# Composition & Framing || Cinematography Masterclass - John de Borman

It's something that I think is absolutely pivotal to good cinematography and good films is the use of the frame.
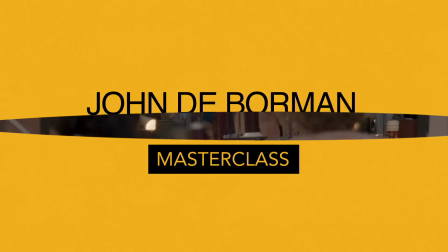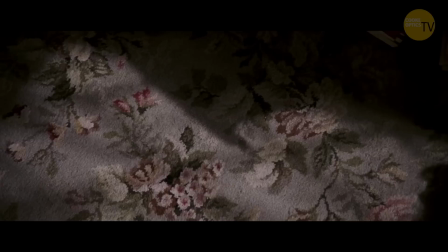A frame cannot just be a representation of just what's in front of you.
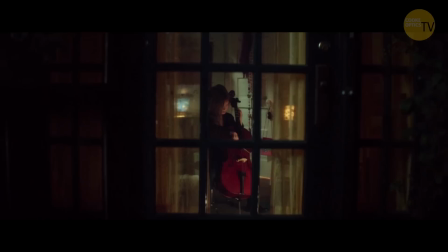It's got to have three-dimensionality.
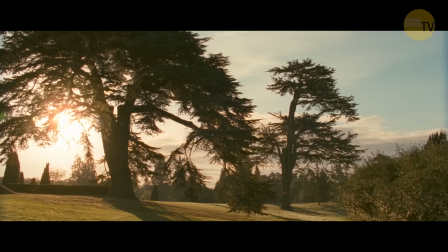It's got to mean much more than what it's shown.
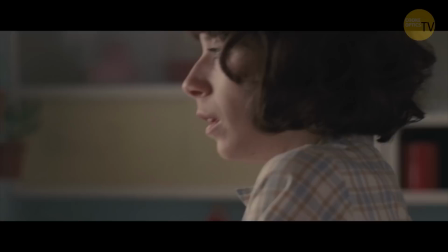And I think I constantly have to think every time I'm doing a film, so how could I make this image more poetic?
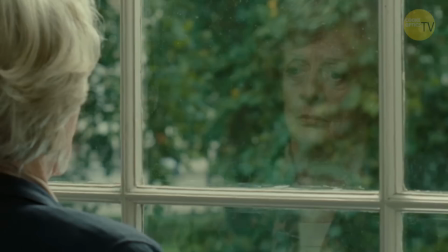How can I say more about the state of, the emotional state of that character in this film?
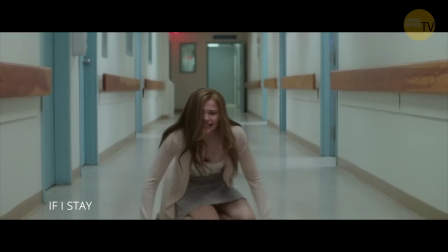And there's an example in an education, for instance. and it's terribly simple and people just say, oh, you know, that's obvious.
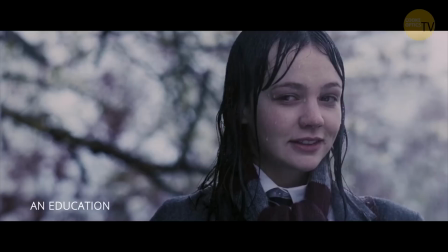But it's a young girl, Kerry Mulligan, who's been driven by this man that she doesn't really know.
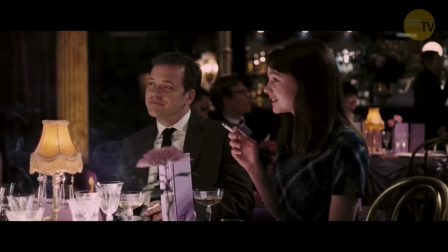She's 18, he's 30. She doesn't know who he is particularly, but he's exciting.
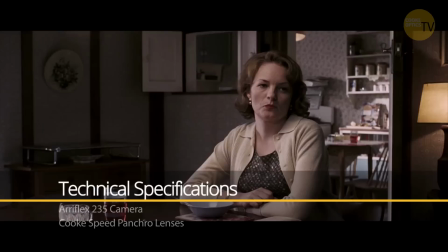He's something new. She's come from a very structured background with her parents from the post-war
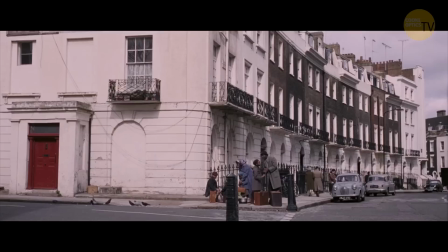era and he's driving her in this old Jensen, I think,
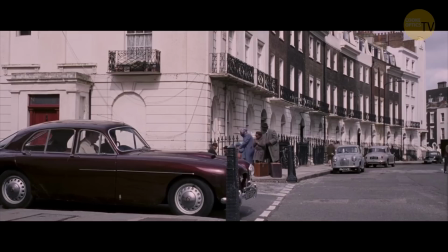and the car stops and he gets out of the car and goes across
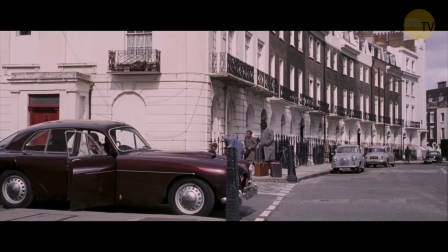the road and sees this black family across the road. She's observing all this. We could have shot that very conventionally, but what seemed to be more poetic and simple was where really the scenes about her and what she's reflecting on who this person is and what he's doing.
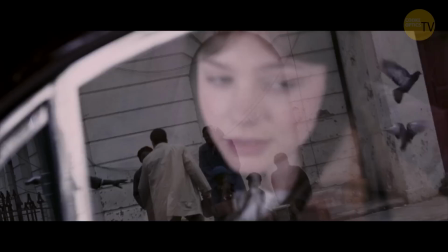And so the next shot is her sitting in her car looking at the scene and the car windows closed so it's just a reflection of this black family with him reflected in the glass but she is in
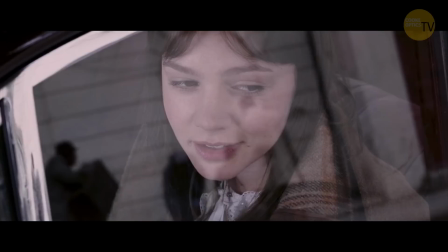the just behind it but you see her clearly enough and you see that she's thinking about so you're creating a superimposition in reality in the real world of what was happening.
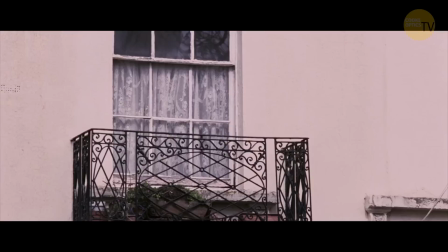And then it's just a question of using the focus puller. And I think focus pullers are underestimated in the film game. They can be incredibly important at knowing when to pull photos. Terribly simple. But there's poetry, and it's done in such a simple way. It's not a question of looking in one way, looking back, and looking the other way and looking back. It's all done in one image.
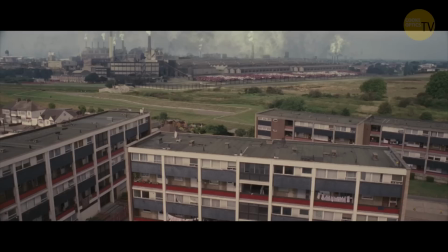So it's concise, but it works in a very, very gentle way.
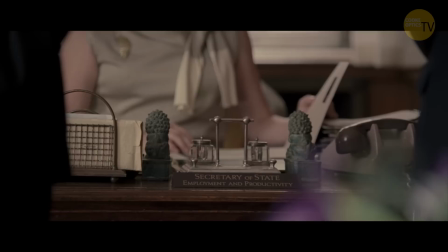And I think, you know, it can happen through the choice of locations.
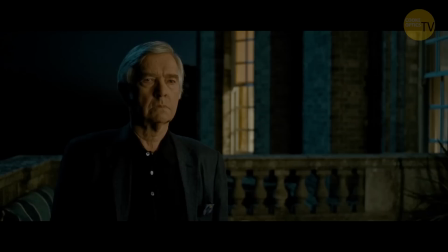It can happen through all sorts of things, but it is absolutely
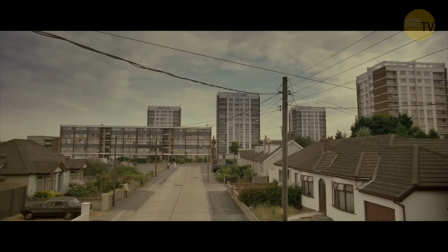important to find ways of actually creating scenes that imply more than the scene itself.